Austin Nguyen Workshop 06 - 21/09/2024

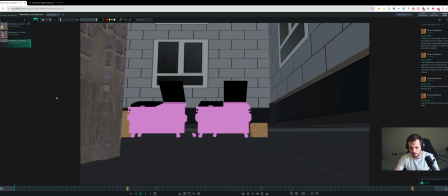0s
Hey dude, how's it going? Thanks for sending in your new version here. It's probably not going to be the longest review in the world because I think it's already pretty solid and it's in a good place.
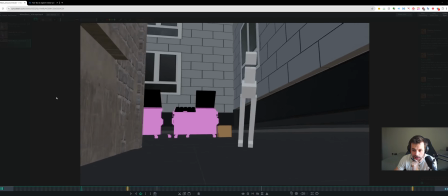8s
I do have a few notes and I'm going to answer the few questions you gave as well. Let's just take a quick look at this guy.
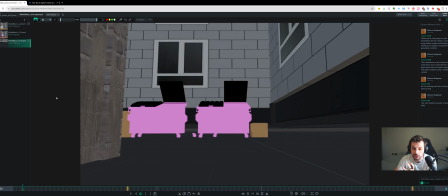18s
Awesome. So yeah, I think it's feeling better. I think the energy is feeling better. There's maybe a little bit of timing stuff that we can get into in a second.
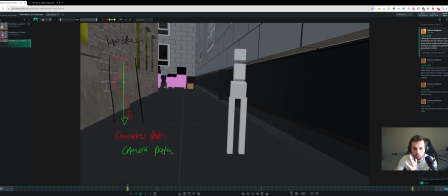27s
So there's an overall thought I have with this,
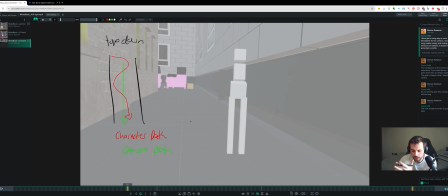30s
which is I think in general you are translating side to side too much on the camera, and I think you should be using more rotations than translations,
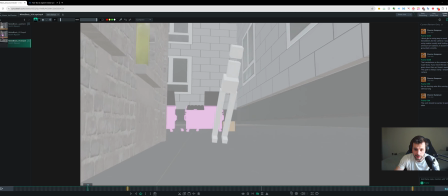41s
because you're ending up with here, for example, like the camera translates to the right to follow the character. I don't think it needs to translate at all for like this move.
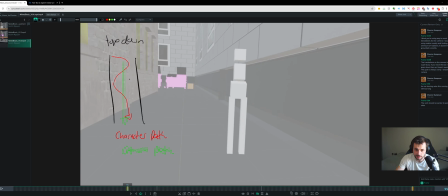52s
It can just be on a track, you know, like it's a dolly, which is where a camera's on wheels, right? It's on like a track, and then they comp out the track afterwards, so that's moving along one axis, and then the camera's on top and that's swiveling in rotation, right?
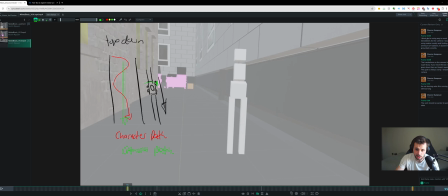69s
Now you can use a bit of translation and cheat here and there, and that's going to be fine, like but I think right now you're getting a bit of a weird effect where the camera doesn't feel grounded because it's able to translate so much,
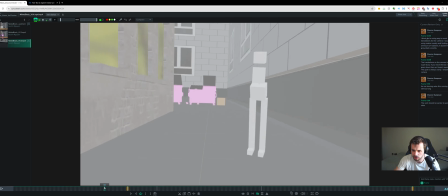82s
and it kind of is going to take away from the animation. You could just be simplified. Talk about that bit in the
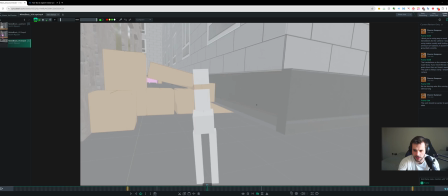87s
middle. There's another section, this section in here, I really feel it, where I feel the camera translating left and then translating really far out right.
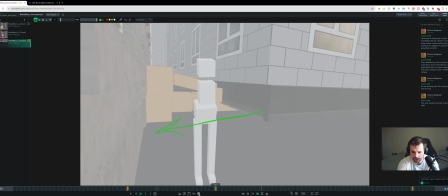95s
It's just following the character when really the character can use more interesting parts of the screen space.
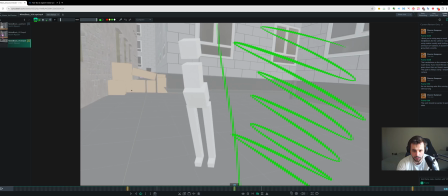101s
So here there's a whole half of the frame that's not being used. If our camera was still on this track here and we had to pan over in rotation, right, then he could be using more of this screen space when he goes side to side more, and that's going to be more interesting, and it's also going to make the camera feel more grounded.
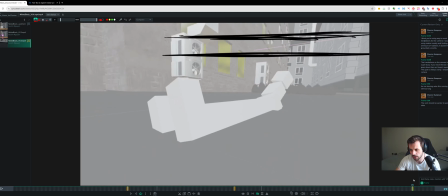120s
So that's the biggest overall note, and I think a lot of the other stuff is a lot clearer. The boxes, I think that's the next thing.
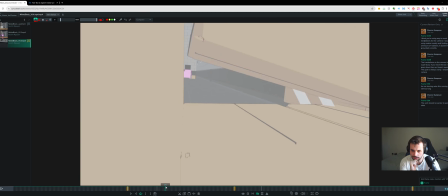128s
So maybe you're having the same issue with the vent because it's strobing a little bit because it's coming in camera, but I think it could actually work.
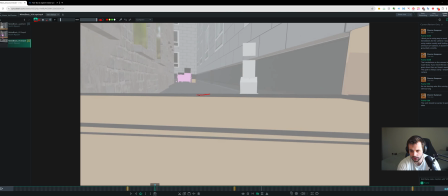135s
The issue right now is if you track, you know, certain lines of the box, like this line, well, there's a few things happening actually. Firstly, your focal length is actually getting wider over these few frames, which seems a bit unnecessary.
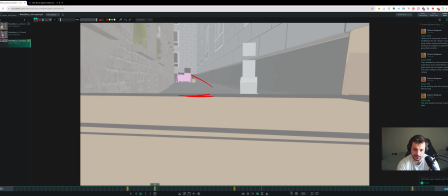152s
I can feel the distortion happening where that's getting further into the distance because your focal length is getting wider.
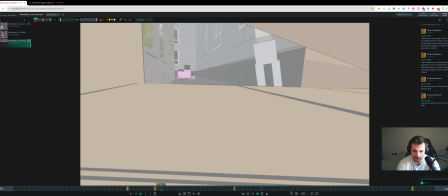158s
I think that's going to cause a bit of confusion. The other difficult thing is that if you track a few of these lines,
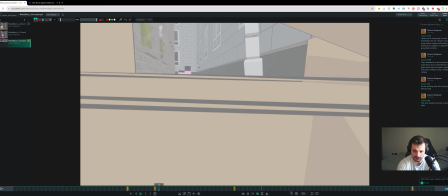165s
what you'll see the camera is doing is it's not on a track, it's translating down, then it translates to the side.
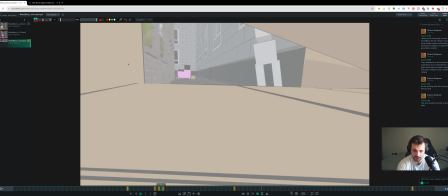170s
You can see this line coming in, right?
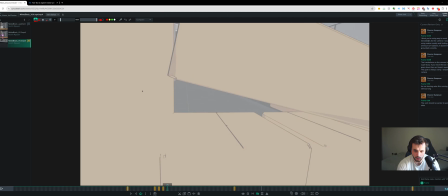174s
And then it kind of hits a wall and bounces back this way and comes back out this way.
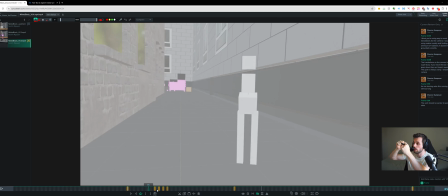180s
If it was just going in a straight line in translation and then kind of tilts to track up with him, simplifies the whole thing, and it might work with you going through that hole, and it could be a cool thing. The issue right now is all of that jitter movement, which you can see with the camera when it goes through, combined with the focal length getting wider.
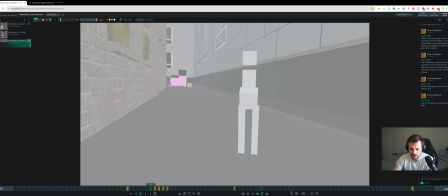197s
You're just like fighting a lot of clarity here. Like simplicity and clarity in cameras is all you need.
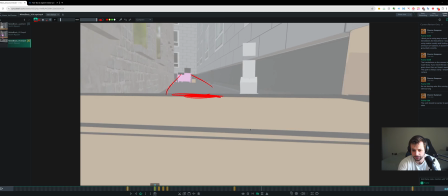203s
You just want it to be really clear, and that could then work.
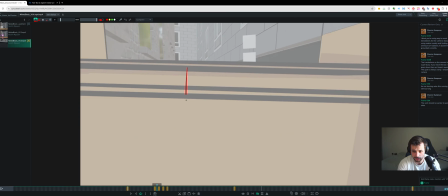209s
Like all you need is the camera to stay on that path, not go downwards, not have a focal length get wider, so that the box,
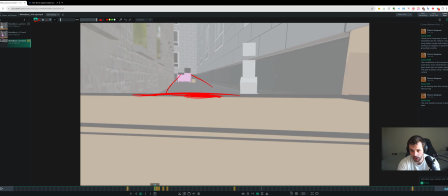216s
you know, maybe comes in here instead of the first frame being over halfway up the screen already. The first frame could be, you know, way lower, the first frame we see it,
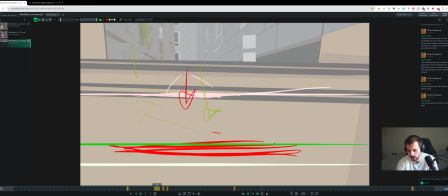227s
and then that could progress, you know, because we're on a linear path. Well, because we're on a simplified path,
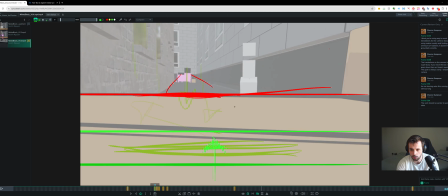233s
that could progress in spacing that bottom line, and that's going to be way clearer then, you know, with this guy still clearer in frame,
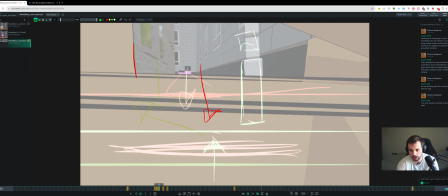241s
you know, and that would continue.